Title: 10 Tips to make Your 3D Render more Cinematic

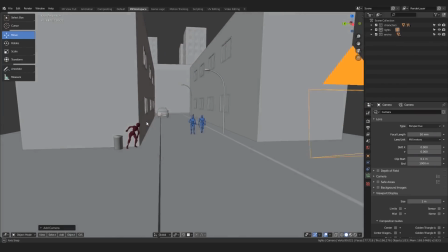Anyway, here, from the pose of our main character, we can clearly guess she probably doesn't want to be seen.
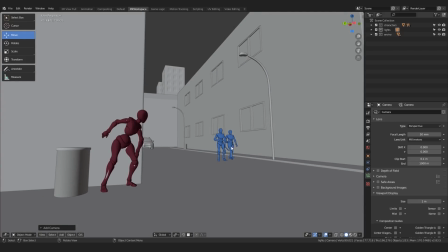On the other hand, while these characters seem relaxed and unconcerned,
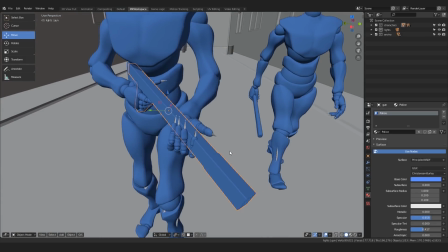in their hands they hold something resembling a weapon and a baton.
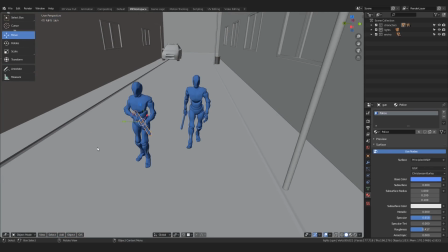So yeah, these are probably not some guys you would want to meet alone at night, police or not.
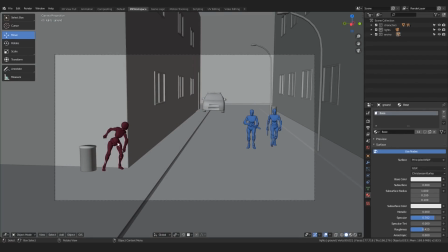Well, this all gives me a lot of useful information for how to create this shot. I know that it should be mysterious, so I will go for something dark, situated at night.
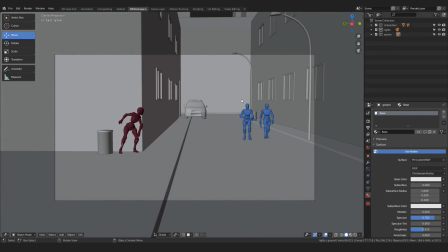I'll want the whole composition to somehow tilt towards these guys, while also focusing on our main character.
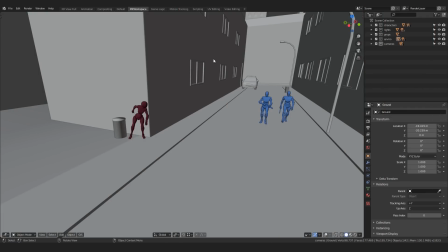When it comes to camera placement, there is nothing easier than to quickly create a camera and start playing around with it. You simply hit Shift A, add a camera, and when you hit numpad 0,
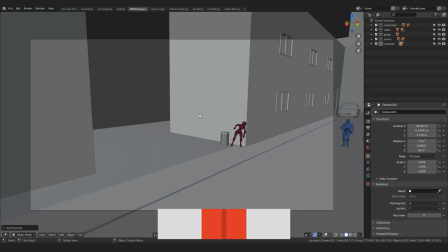you will be transported into it. If you want, you can hit Home key to make your camera view fill the viewport. To manipulate with your camera from this view, you can hit Shift and tilde key, which is right underneath your Escape key.
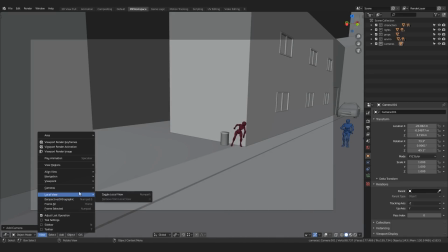And if that doesn't work for you, you will find the command in the View menu, Navigation, and here.
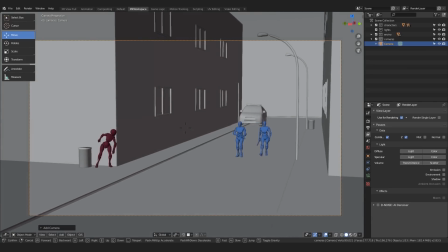Now you are in the walk navigation mode and you can move around the scene as you would in any first-person shooter game.
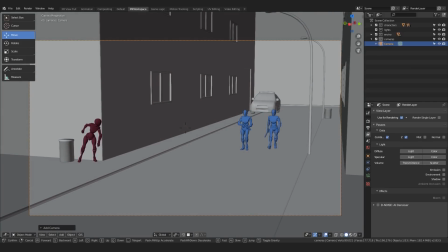You know, like in Counter-Strike, if you've ever played it.
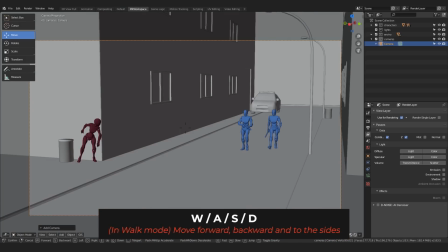Using the WASD keys, you can fly forward, backward, or to the sides,
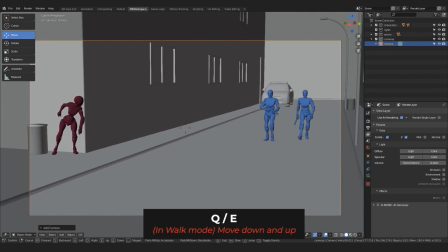while Q allows you to fly down and E up. If you scroll your mouse wheel, you can make this movement slower or faster.
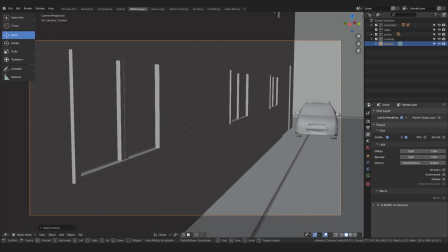Well, you probably know all this from Zach's Blender Launchpad course, right? Okay now, so where should we place our camera?
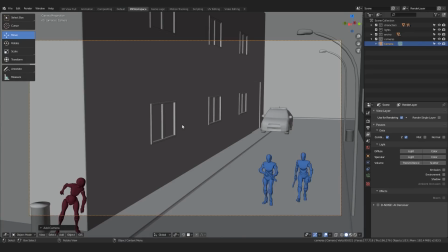Given what we've said, that this scene should be somewhat mysterious, there are a few ways we can achieve that.
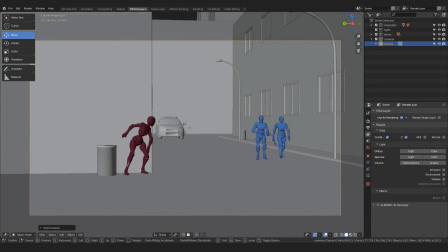First off, I want to see both the main character and the policeman in the background, as well as the street and probably the back building over here.
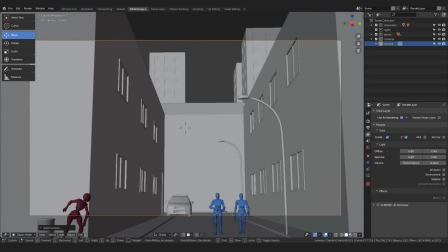This in itself already limits the camera angle quite a bit, so go to the camera and fly to that position.
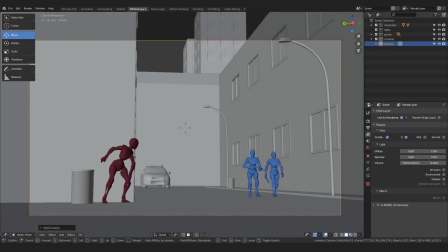Now a big topic is always at what height should you place your camera.
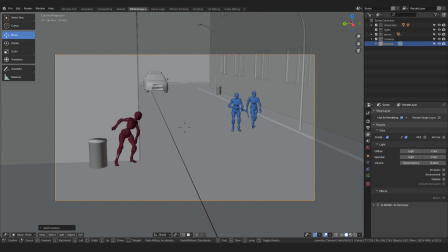So-called high-angle shots, looking down on the ground, are usually, and logically, good for some sort of scene overview.
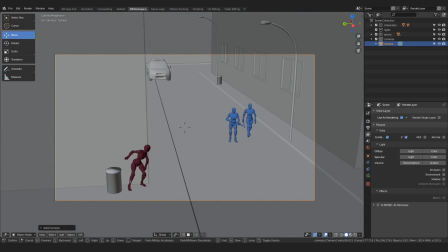When it comes to characters, if you want to achieve a feeling that your main character is somewhat superior than the other in your scene,
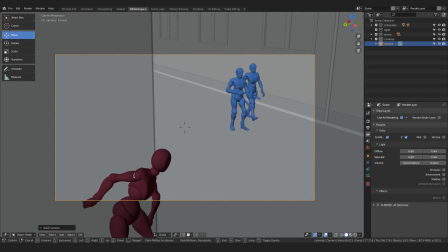you usually place your camera slightly higher, looking down on the others,
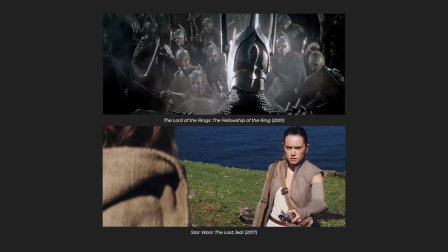like in these movie examples here. In our case though, this is quite the opposite.
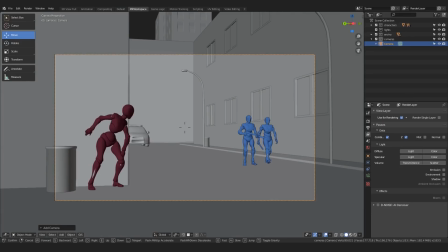I think to achieve the slightly uneasy feeling I'm after, I will go with a low angle shot,
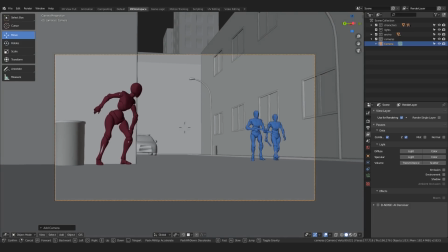placing it below my characters, almost to the street level, looking up.
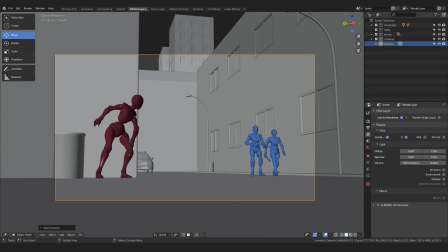For example, something like this. You can even fly around and try to render different compositions,
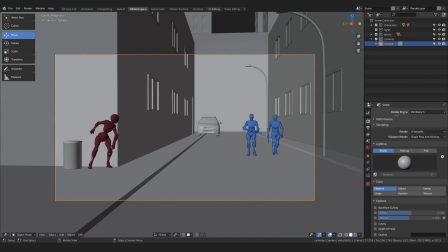and using this render engine workbench, it doesn't take too long to render each of them.
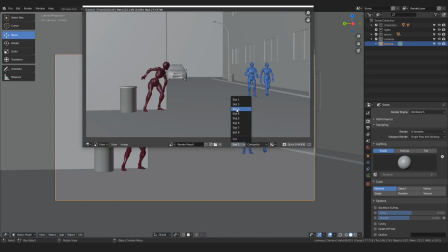Don't forget to use different slots to not lose your previous renders though.
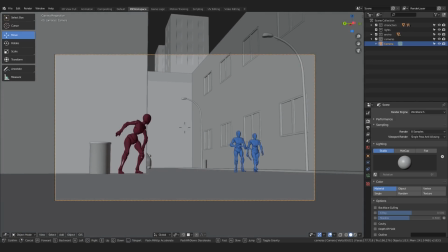Now, can you feel it?
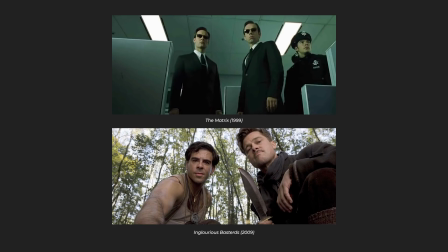Being this low, it already gives an impression like you looking through the camera are somewhat smaller than the scene and everybody in it,
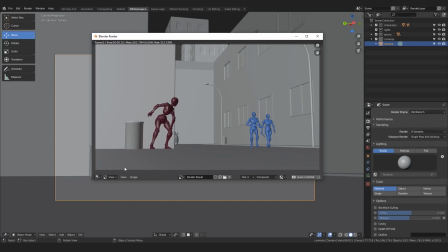feeling the weight of the shot bearing down on you, or at least compared to this,
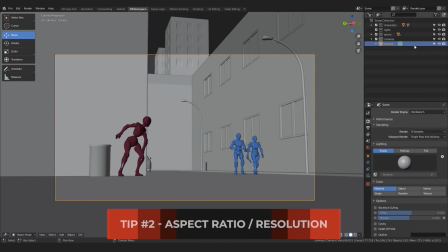right? The composition is still a bit boring though, so let's try to improve it, shall we? One thing we can do to make the whole image more cinematic is to play around with the so-called aspect ratio of the shot in this output menu. This terminology in fact goes back all the way to the good old days when movies were shot on a film
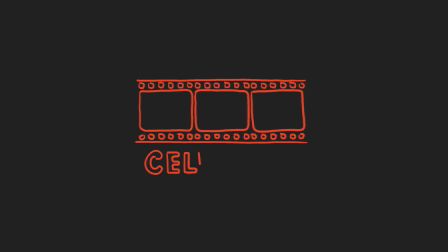material called celluloid and everything just seemed a bit more real and gritty. This aspect ratio comes from a time when all of the camera's operating systems for the celluloid film were more or less square, or rather 4:3 ratio.